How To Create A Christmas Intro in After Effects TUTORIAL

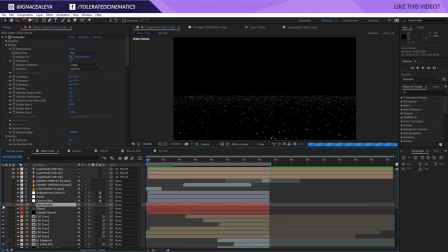(8:15)
Then we have the floor smoke here, so I added a little bit of smoke.
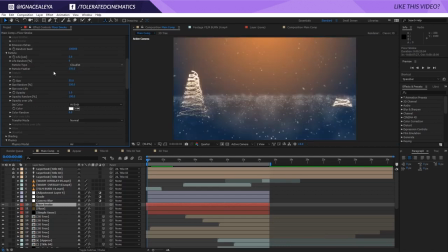(8:19)
What I've done here is just used a particle type cloudlet, and I used a bigger size with some feather, and also just lower the opacity to 1 and just use a opacity random, and that makes these clouds, this kind of mist on the floor, which is pretty cool, I think.
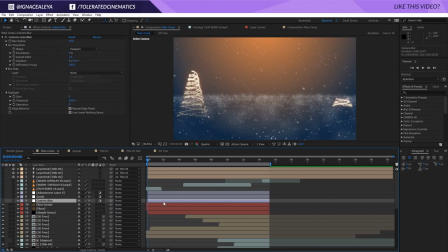(8:37)
I also added an adjustment layer where I applied camera lens blur, and that just adds some depth of field, as you can see in the front here, and that's because I used a mask here. So you can see this is the mask, and I subtracted this mask from the adjustment layer,
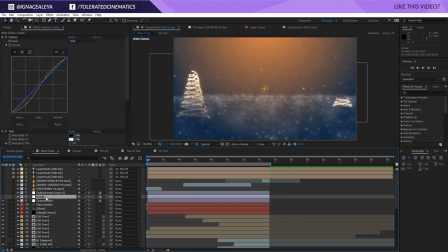(8:52)
so it would only affect the bottom and top part of my video, and that gives it a nice depth of field effect. Then I applied a simple grade, so some curves to add some more contrast, make the reds pop a little bit more,
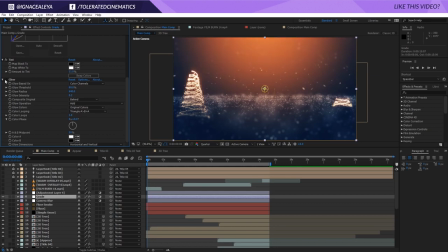(9:06)
added a tint so to lower my saturation a little bit, and just added an overall glow right here to, yeah, just make it glow a little bit. Then I created a vignette right here. You can see it just darkening the edges a little bit.
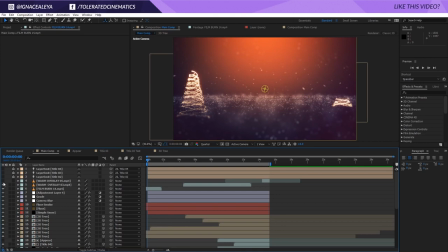(9:22)
I used some film burns, which you can also buy on our website, or get the free light leak pack. These are my light leak leaks that I use to actually just give some vibrant life to my scene, so it has some movement in color, and yeah, you know, it's just pretty cool, right?
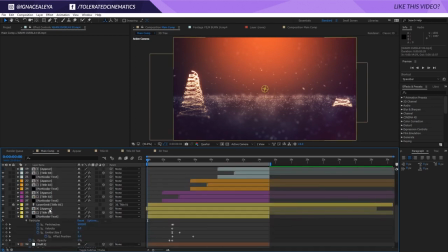(9:41)
And that's actually it. So these are of course the lights of the duplicated particulars that are emitting from my text.
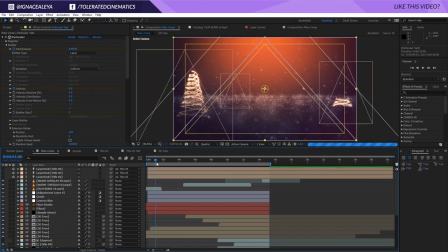(9:49)
So that's all based on the other tutorial, and that's basically it. And that built me the entire project right here, where I'm flying in with my camera, moving, and the text would appear using the fractal noise and then disappearing using trapcode particular.
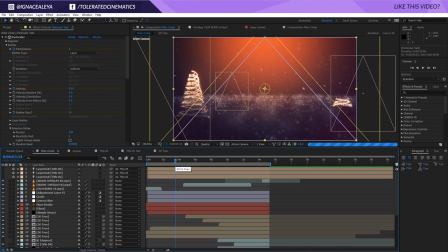(10:04)
So yeah, that's it actually. I hope you enjoyed this tutorial. If you did, let me know what you think of this new kind of style for bigger project, because I'm not always able to create a complete tutorial for things that I spend hours on, because the tutorial will just be like 10 hours long.
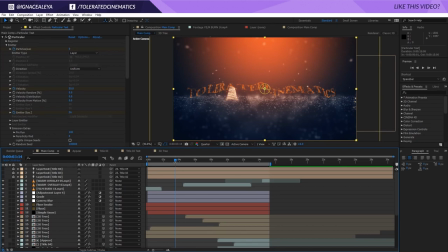(10:20)
So if you like this kind of overview of projects, I might do that in the future for other projects that I'm doing. So yeah, let me know in the comments below. Also like the video if you liked it, and subscribe for more. Thank you so much for watching, and goodbye.